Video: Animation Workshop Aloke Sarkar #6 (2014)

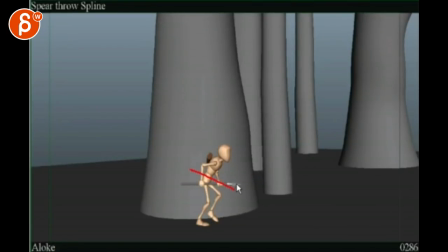(16:37)
You want to bring that down or up, or to me it feels like you want to go down with it, but it's a bit too perfectly horizontal there.
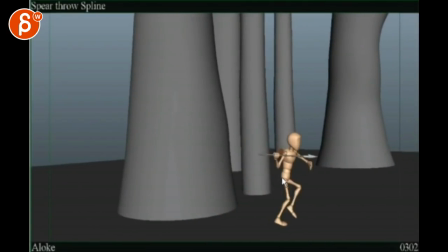(16:45)
And I think for this part, as you run, if you look at his root, he comes in and it comes to a stop, goes down, and suddenly goes forward.
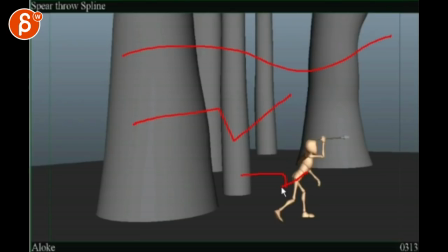(16:53)
So it's doing this as opposed to that. Like I want a bit of a smoother thing where it doesn't just stop.
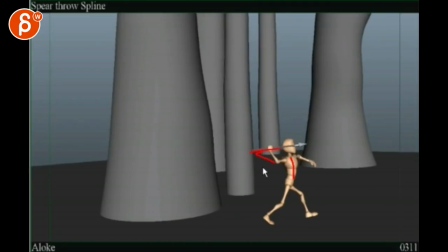(17:01)
Like if you look at the body here, this guy and this is all moving at the same time in a very linear way, even this guy.
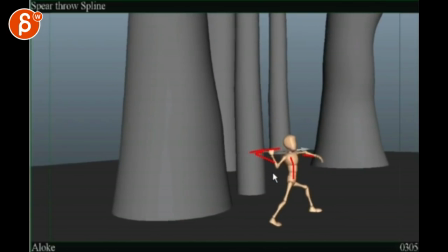(17:09)
So think about offsetting this a bit more where he gets into this pose while the root still goes a bit more forward.
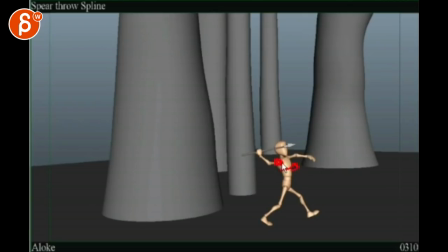(17:16)
And then on the throw, it would be this is leading first. The chest turns, the shoulder leads, and the thing can be a bit further back.
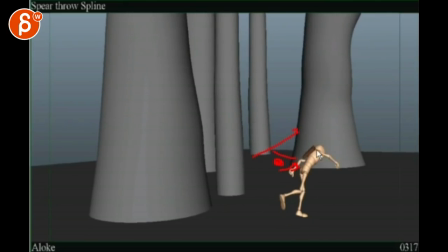(17:25)
And then it's kind of a, almost like a baseball throw almost.
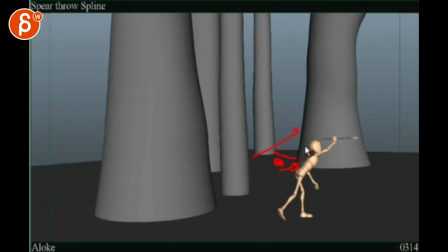(17:28)
And then he gets into the spear, and I've, at this point, really extend that arm. And here, if you look at his root goes forward, and here it starts to slow down.
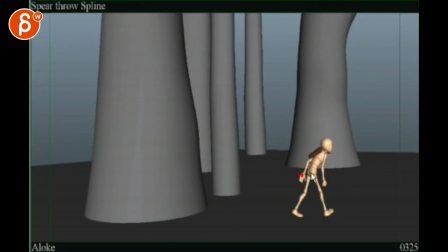(17:45)
You have a moment of actually not moving that much, but it still feels like it's slowing down, and it can slow down. Your forward momentum is going to continue in free fall until this foot hits the ground and stops the fall. Only here, that will bring this guy actually lower. This feels a bit too high.
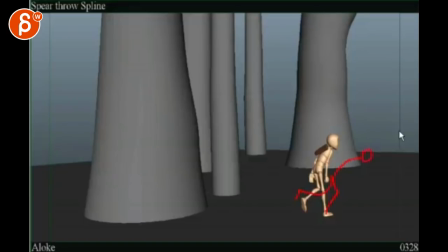(18:02)
I would bring this guy low into something like this, right? You know, and potentially another step. So it's not so relaxed. He doesn't feel like he gave it his all. It's just kind of a half-ass throw with his body language at the end there. Okay, that's about it. All right. There's an email. You can sign up. You can start whenever you want. You can submit whenever you want. You get 16 submissions. Either way, a like and subscribe would be awesome. All right. Thank you.